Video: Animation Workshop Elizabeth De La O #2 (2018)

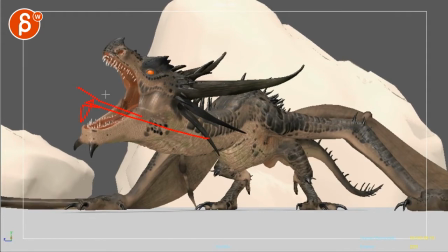[8:25]
So what I'm thinking is that pull that head over, translate it over a bit more screen left, so that imagine again, chest, and imagine this is your neck, and it did this move to the right. I will pull this more to the right, so that A, it's more angled this way,
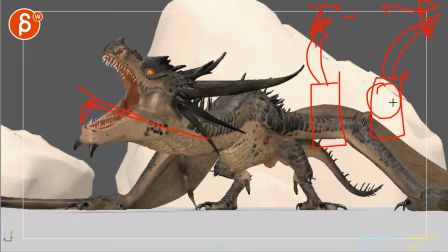[8:41]
and because you are pulling this more, you will take the chest in Y rotation there and rotate this over. So this, you would see more of this side here. Hope that makes sense.
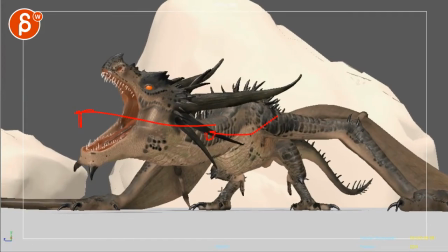[8:54]
Translate over, rotate the chest in Y with the neck. I just feel like the neck is doing a lot while the body is basically just rotating down and then translating up. Not quite affected by this. I know there's a long way to go from the head to the chest because there's this whole neck area, but
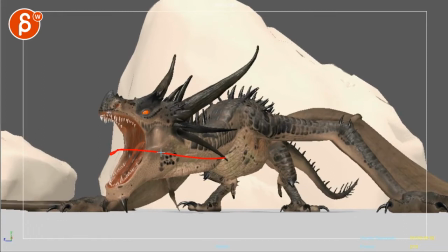[9:12]
a bit more connective tissue there with that translate over affecting this chest would be cool.
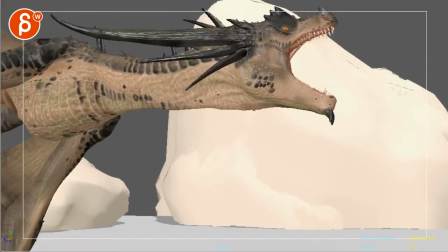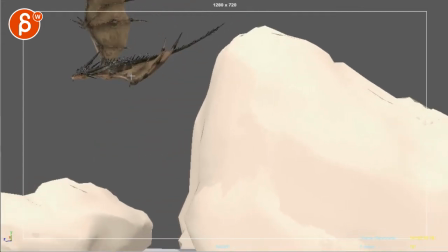[9:23]
Even through here, you could technically bring those legs a bit further down, and then by now, right through there, they will get to this, so they kind of go back during this section.
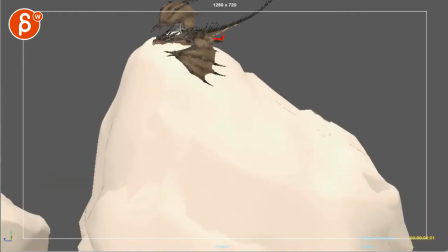[9:32]
I'm just trying to make it slightly a bit more interesting visually, so it's not just this one piece gliding.
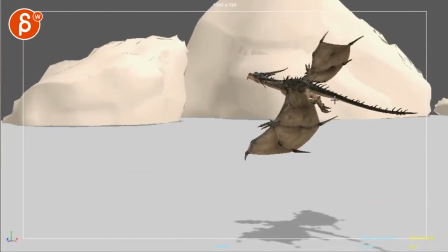[9:42]
Speaking of axes, I feel like that tail is also just mainly going up and down,
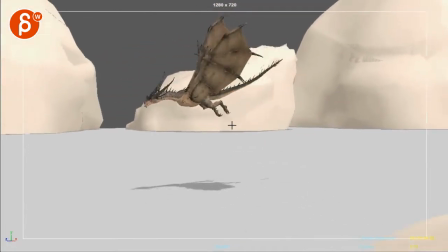[9:47]
whereas here you can kind of push the side to side a bit more, and then you got some moments.
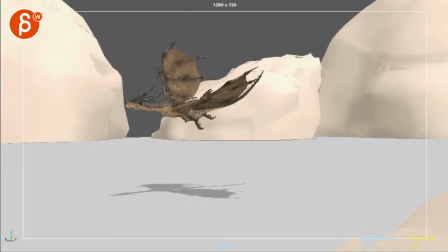[9:52]
Be careful.
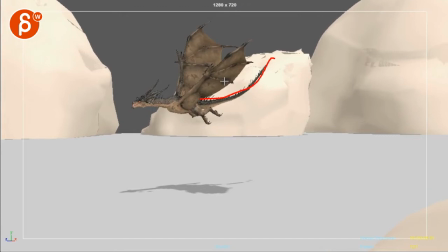[9:53]
This, I don't want to say it's all for polish, but as you get into this, when you curl this and then the tail goes down, by now that tail will be a bit lower.
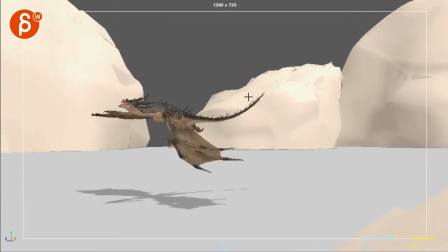[10:01]
There's something where the tail goes down, and now it's stuck right through there.
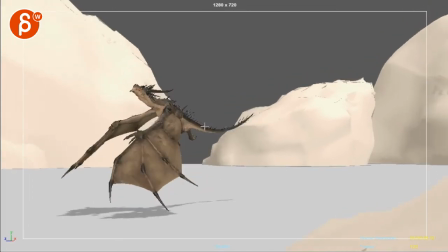[10:07]
You can see that rotation just kind of stops. It's kind of frozen there.
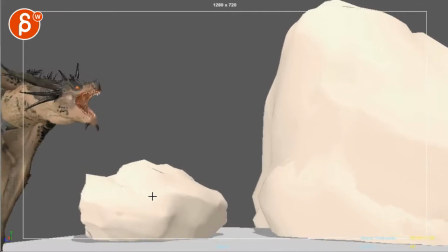[10:15]
And going back to the body, which again, I should have said that at the very beginning, but I always kind of look at details.
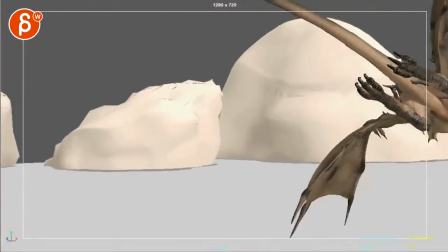[10:21]
It's very annoying for people listening. So on this here,
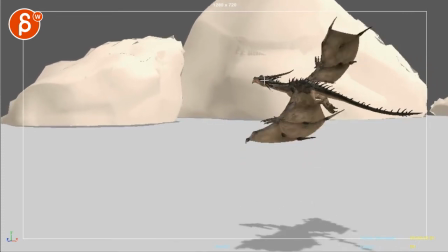[10:30]
because that head kind of goes up and stops, you're gonna have to continue going up with that head.
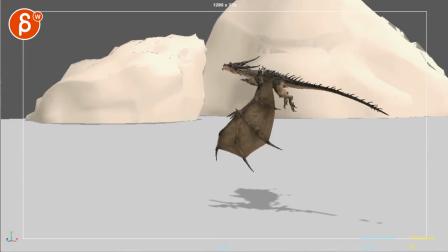[10:34]
And because of that, I will bring up that chest a bit more.
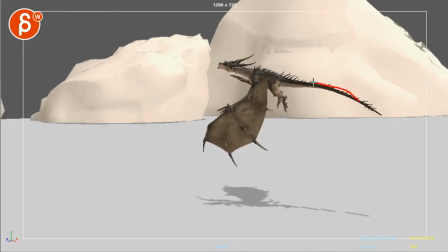[10:37]
Also because of that flap down, there's a bit more of this of an arc, kind of flap, goes up a bit more.
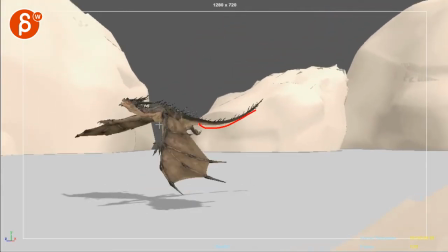[10:44]
Then it can drop into this. And look at this here, you're dropping.
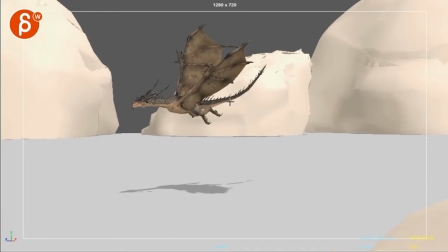[10:49]
And here you're leveling out and already going up.
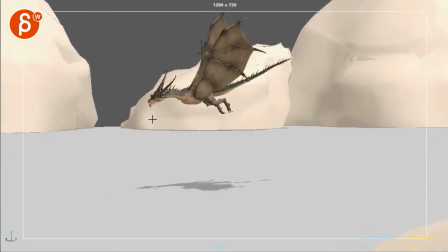[10:52]
And to me, you'll be dropping, dropping, dropping, dropping until here.
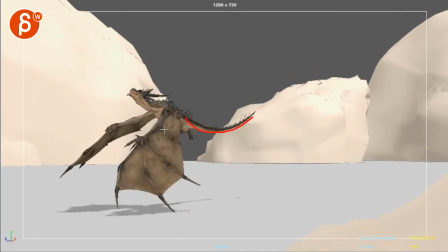[10:58]
So the wings are on here. And then that gets the head up and the body up.
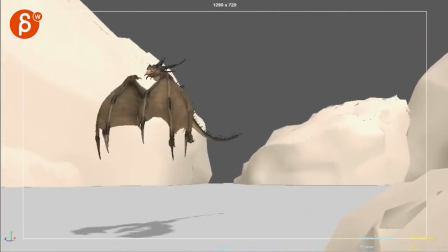[11:05]
This is cool right there. This is really cool. I like how your body goes up and it already starts to drop pretty quickly.
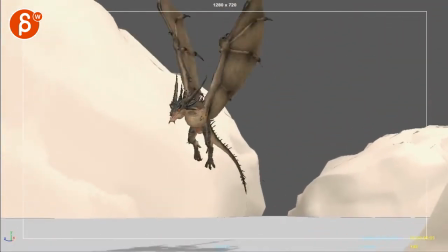[11:12]
Like the physics there feel really nice. Right there. Drop.
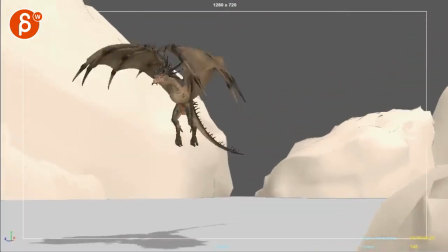[11:18]
And then it really fights to get back up.
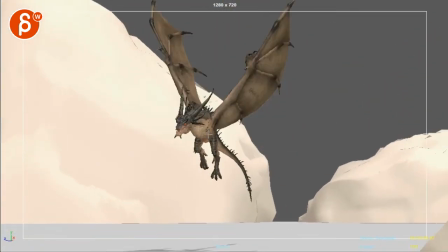[11:25]
Yeah, and then it goes back to what I said with the head here. Because you got that high energy of the head going up.
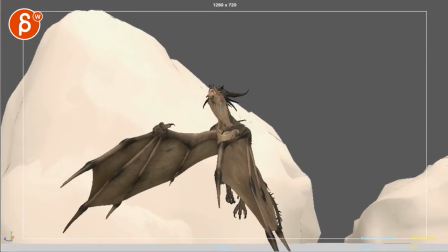[11:29]
And here, I feel like it's really trying to reach up. And you want to bring up that head a bit higher and start a rotation to the side.
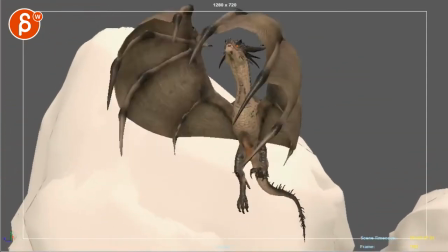[11:36]
Just give it kind of that try.
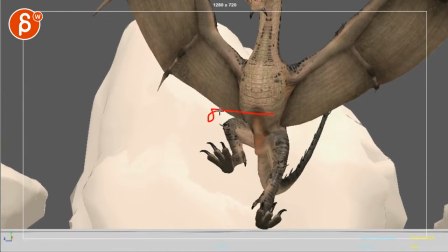[11:42]
Yeah, and then here, that sudden drop. And then sudden move to the left in screen space.
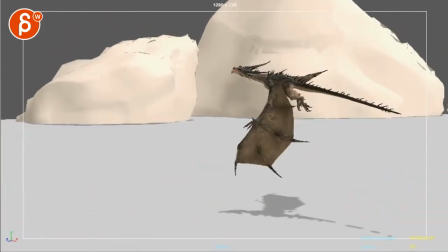[11:49]
Polish stuff, you'd be offsetting wings a bit more.
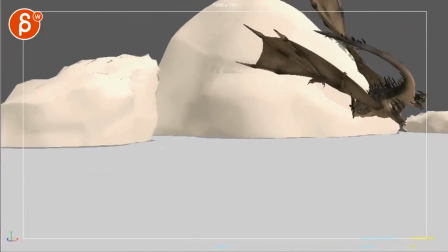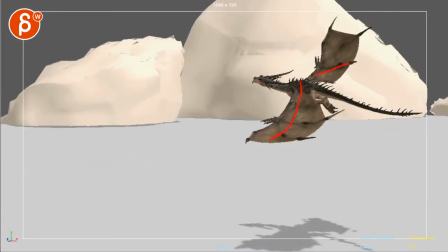[12:00]
Probably even drag those tips a bit more. And then watch out, they kind of come up and they're kind of stuck there.
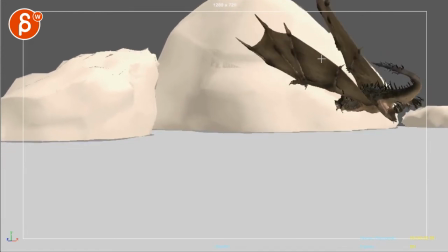[12:08]
Or keep going up, overlap those tips there.
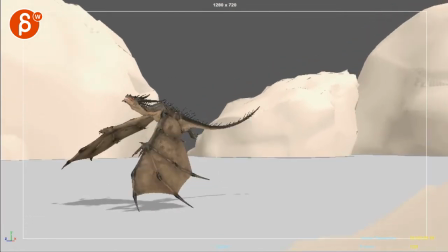[12:14]
Yeah, offsetting wings is going to be cool. You got some good drag there.
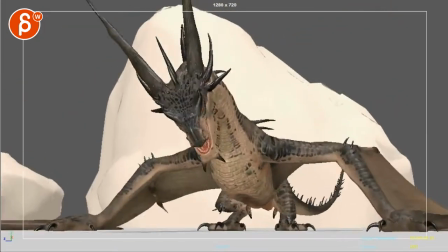[12:19]
Good drag overlap, that's cool. Yeah, and just tail stuff, which I know you're totally aware.
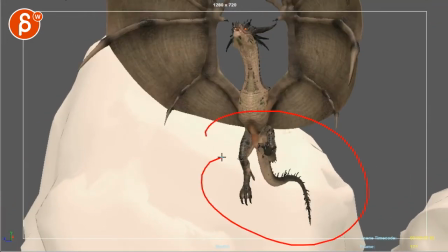[12:27]
Polish stuff. But through here, because you have so much room, could be a cool moment of a bit more side to side.
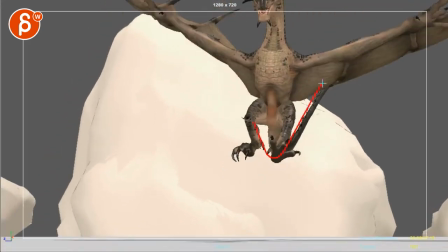[12:32]
So it's not just up and down.